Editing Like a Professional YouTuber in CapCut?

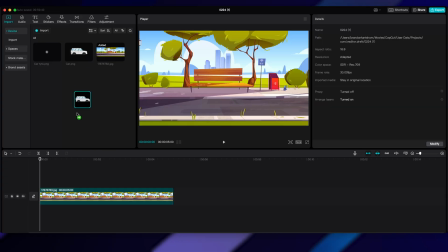8:11 Now with the car body and tires as PNGs, we can drag them into CapCut and work on the fun part.
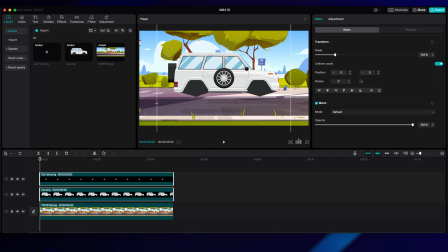8:16 So I begin by scaling up both the car body and tires at the same time to keep the proportions correct, drag in the background as well, make sure everything lines up.
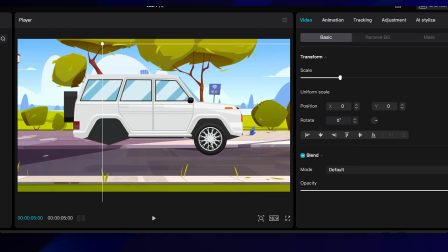8:23 And now I just move one of the tires into position because both of these tires look the same and they're gonna have the exact same animation. So I just need one of them first and I can just duplicate that and move it across to have the same animation and same flow as the other one.
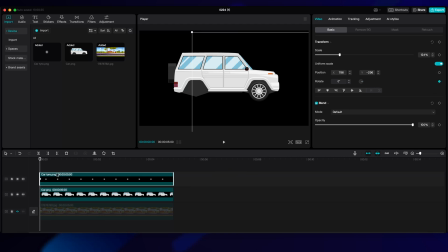8:38 So I create a keyframe animation just slightly from the start of the clip. And then I go to the point where I want the car to stop in the center of the frame.
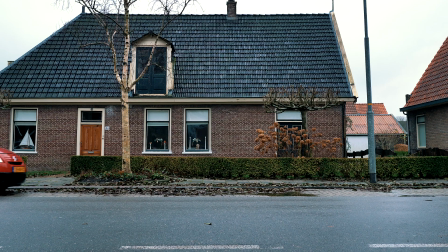8:46 But before I change the rotation value, I need to think about how this car tire is going to rotate as the car moves forward.
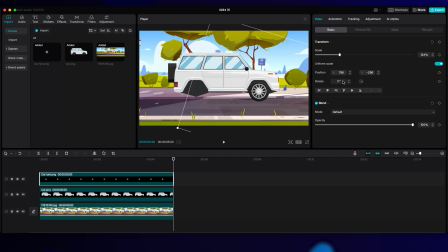8:52 And by just doing a little bit of fiddling, I can see that rotating it clockwise or rotating it in positive values is going to give that effect,
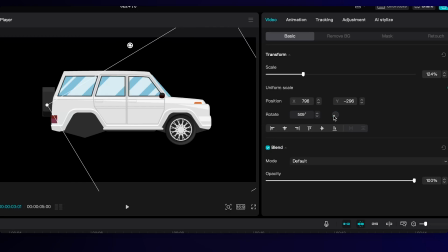8:59 that illusion, as though the car is moving into frame. So I adjusted this value to be around 700.
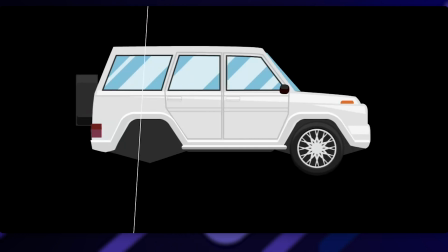9:04 But if I play it back right now, you can see that the car doesn't smoothly come to a stop. It kind of goes really fast and then stops rotating, which doesn't look natural at all. So let's fix that.
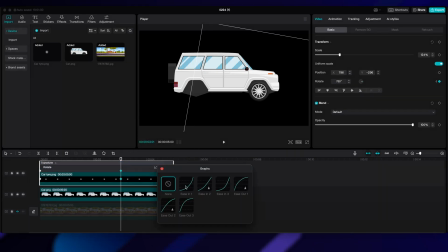9:14 So showing the keyframe animation again, I select an ease in or ease out graph, which doesn't really matter which one you select. You just want to get this handle here. And I just drag it out so the line goes up and then smoothly tapers off to be basically flat as it comes into that final keyframe. This is going to give it a really nice smooth and gradual roll in to a stop.
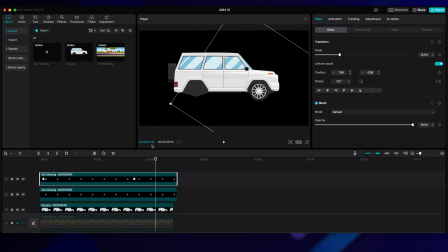9:32 And when I'm happy with how that looks, I just simply duplicate that tire layer and move it across to the second position.
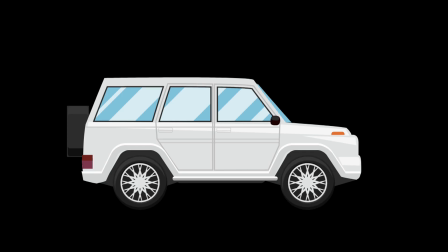9:38 And now both of them move in sync with each other.
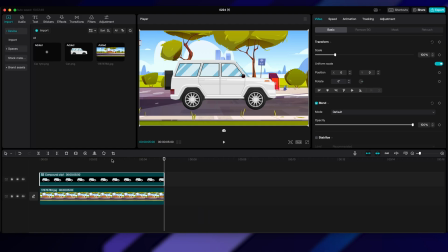9:41 And so now we can select both that car body and the two tires and create a compound clip so we can move them all together in sync and not have to work with each of those individual layers.
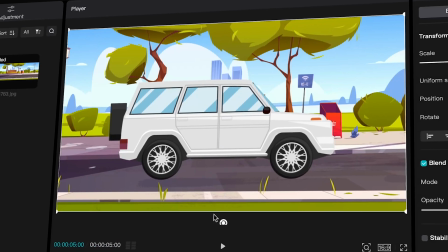9:50 But looking at the car, it really needs a shadow. And I could have actually used the one from that vector file itself, but I didn't think of it back then. So I'm just gonna drag in an oval PNG shape that I created, line it up with the car,
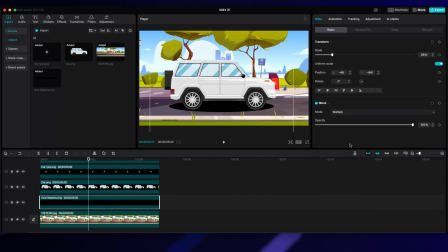10:01 change the opacity and the blend mode so it looks more realistic.
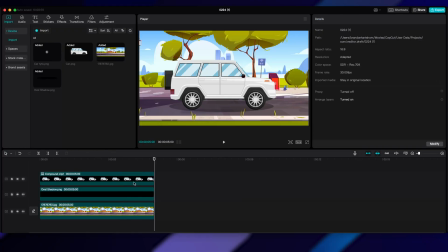10:04 Now, to have the car actually drive onto screen, I moved the playhead to the point where the tires stop rotating. I then create a position keyframe for both the car and the shadow.
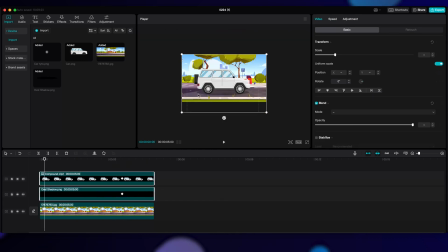10:14 I then move to the start of the clip and, selecting both the car and shadow layer at the same time this time, drag them so they're off screen. This will then by default create a new position keyframe.
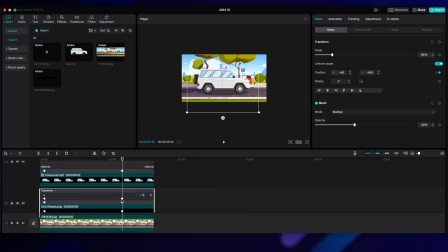10:24 To make this smoother than butter, I select the same animation graph for both the car layer and the shadow layer, and it looks really cool.
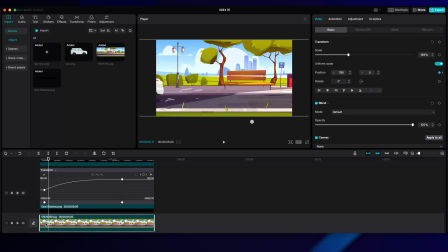10:31 And the final touch is to just move the background with some simple keyframes so it comes in from the left as the car comes in from the right, and we have this really cool animation. Now, I gotta say, I really like how this one turned out, and we can now check that box.
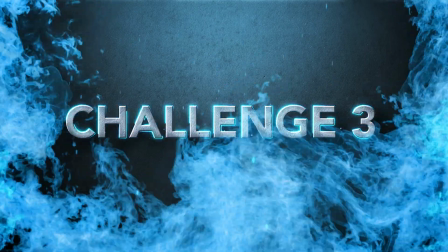10:45 But now, let's move on to the coolest and hardest challenge, creating this text overlay.
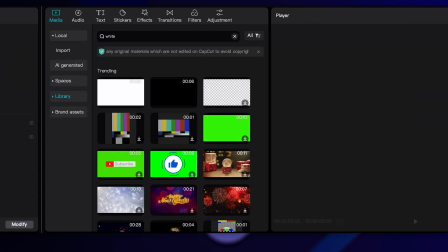10:52 So the first step is to search for white in the stock material section, which is actually a very handy feature.
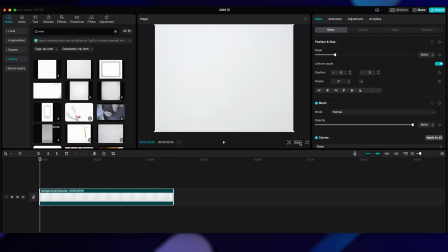10:58 But when you do that, select and import this white leather background into the project, and then also go and get this black one. Now leave the white one as is, but on the black layer, select the mask tab and select rectangle and then round the corners out.
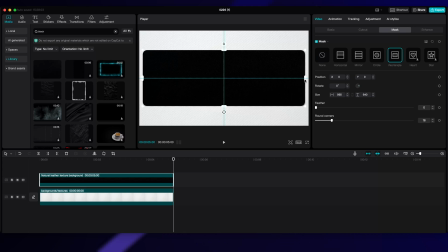11:10 So we have a shape that sort of matches that rounded rectangle that Iman uses to house the overlay.
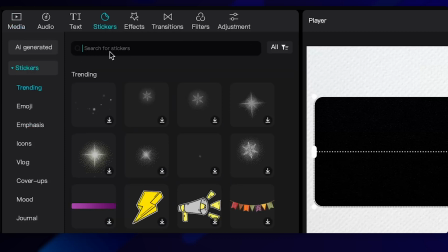11:15 Now to get this blue line, head over to the stickers tab, search for line, and then select this one, which looks really cool.
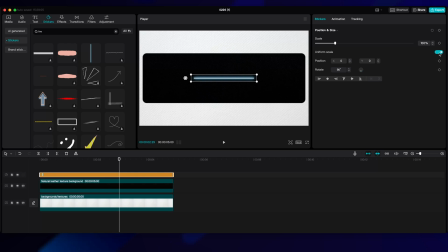11:21 To make it fit the layout a little bit better, adjust the scale by first unclicking uniform scale and then just dragging it out.
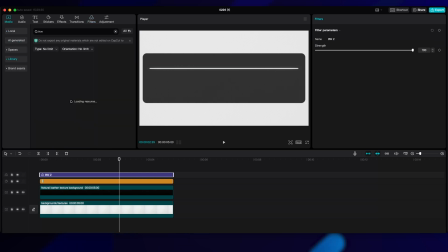11:27 To change the color to blue, add a black and white filter on top of that, and then a bright blue texture from the stock material section once again.
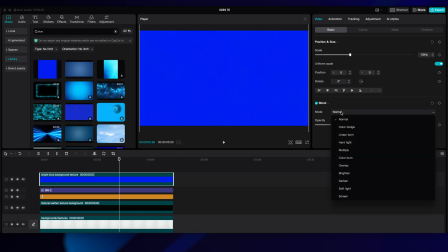11:34 Set the blend mode of this to linear burn, and you'll see that this line changes color.
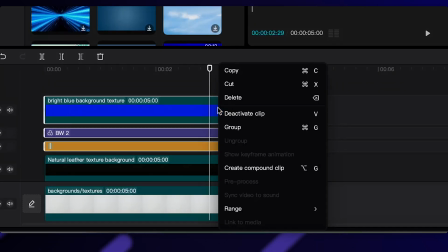11:38 Select all three of these layers, the black and white filter, that blue color, and the line, and create a compound clip.
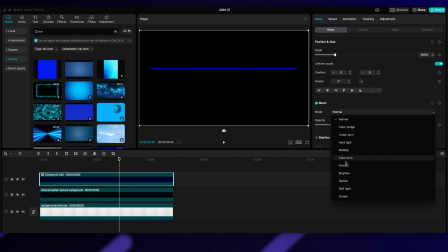11:44 And from there, just set the blend mode of this compound clip to screen, and you'll see we now have a nice blue line over our rectangle.
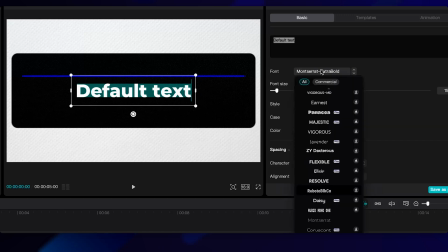11:50 Now let's add in some text with this wiggly animation. So for this, I use a sans serif font like Monstrat or Avenir Extra Bold, which is the one that I personally like to use myself.
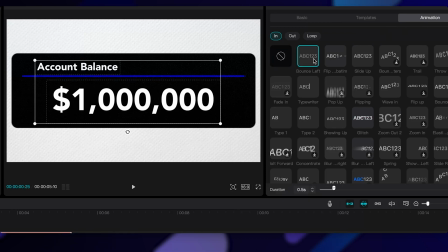11:59 Set the font to white, and I really liked how this bounce in left animation looked for this particular overlay. And then to get that sort of wiggly text effect, I selected the wobble 3 in loop animations and set the speed to 3.1 seconds. And then for the money value, I selected tremble and set the speed to 0.8 seconds, and it looks really cool altogether.